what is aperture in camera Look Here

in this first image i shot at f1.8 and focused on the tree but you can see everything in the image is slightly blurred or out of focus and that's the idea by shooting at this wide aperture now jump into the next image at f16 where the aperture is small the depth of field is much better you can see everything from foreground to background it's completely sharp within the image so you can see the difference here by having a large aperture and a small aperture let's
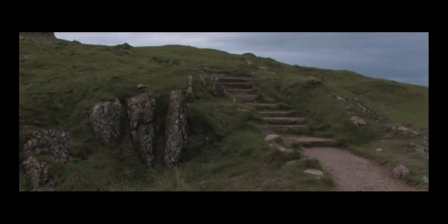5:31 look at f-stops through moving image such as film the same principles are applied in
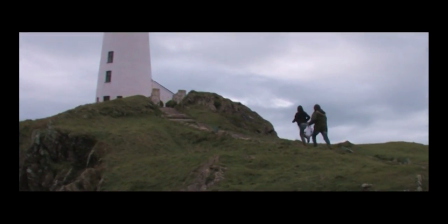5:37 film as in photography although f-stops in film are called t-stops and are measured slightly different.
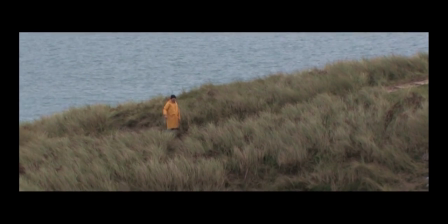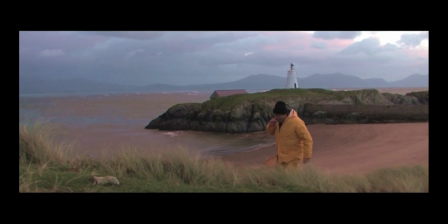5:50 In this scene I would have shot at f16 to establish the character coming into the scene so I'd
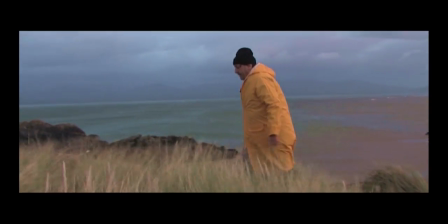5:56 want everything in focus so that we can see the location and surrounding area to establish where we are.
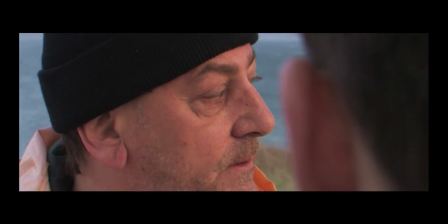6:05 In this scene I would have shot at f2.8 to soften the background or blur the background because the main focus
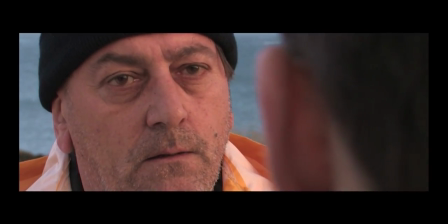6:12 are on the characters within this scene without any distractions in the background and
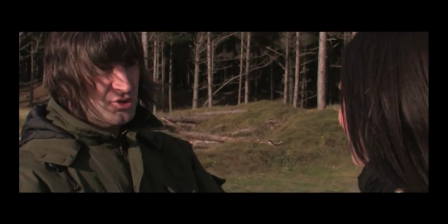6:20 in this final scene i would have shot an f11 as i have two characters to follow around and keep in focus so
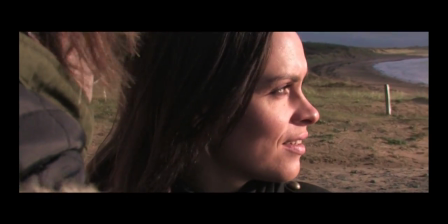6:28 hopefully by looking at this through film it gives you a better idea of how s-stops work so what i've done here is i've come very low to the ground with the tripod i've set up a group of rocks here in the foreground with some nice green moss and some dead leaves uh those rocks are the subject here uh in the background there you've got the old trees the bushes and uh you can see where the sun's been which is just fading out in the sky there um once again not award-winning image not award-winning images just an example here of f stops so on this again i've gone at f 1.8 with the white the aperture wide open f5 f9 and f16 and you can see how these work so
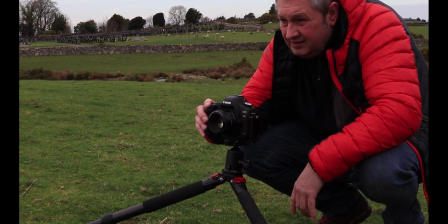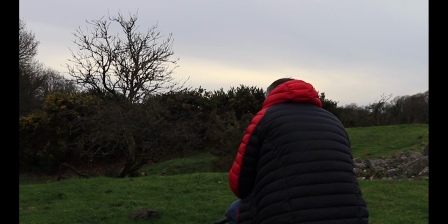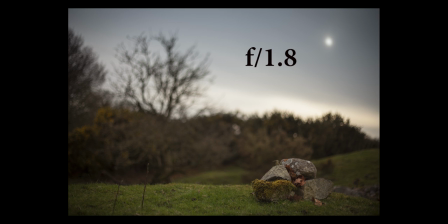7:33 in the first image here I've shot at f1.8 focused on the rock there in the foreground so by having the aperture wide open here at f1.8 I've completely softened the background blurred it out so the only thing in focus here is that rock in the foreground now the next image we
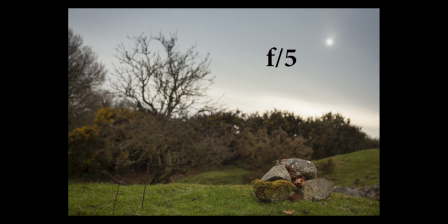7:52 shot at f5 still with the focus on the rock there but you can see in the background it's not as blurred out as the f1.8 it's still blurred enough to keep the focus on the rock but f5 that sort of gives you this look
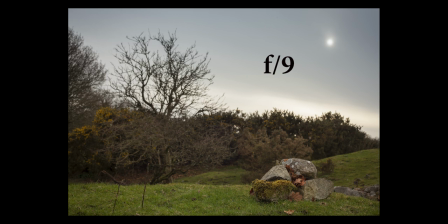8:07 so on the next image at f9 if there was no foreground interest the image and the background would be completely sharp as this is the sweet spot of the lens but because we got
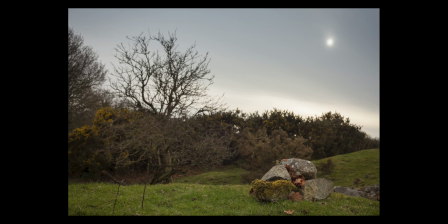8:21 foreground interest the background there is still going to be blurred out but not as blurred out as the previous images and finally f16 within this image you can see everything is sharp from back to front
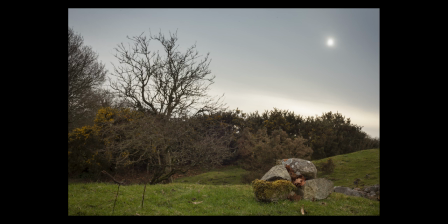8:37 and all the trees in the background are now sharp for
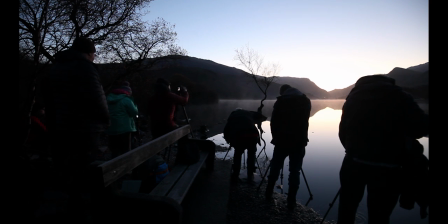8:44 night photography you will need a big aperture such as f 1.8 to
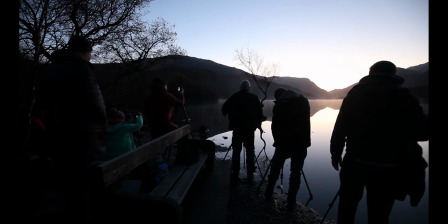8:48 2.8 to allow as much light through the lens as possible and have a high
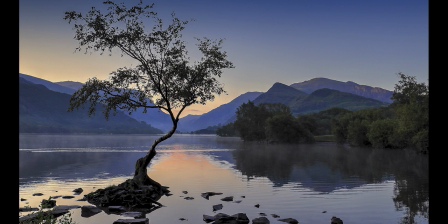8:53 ISO to get the correct exposure.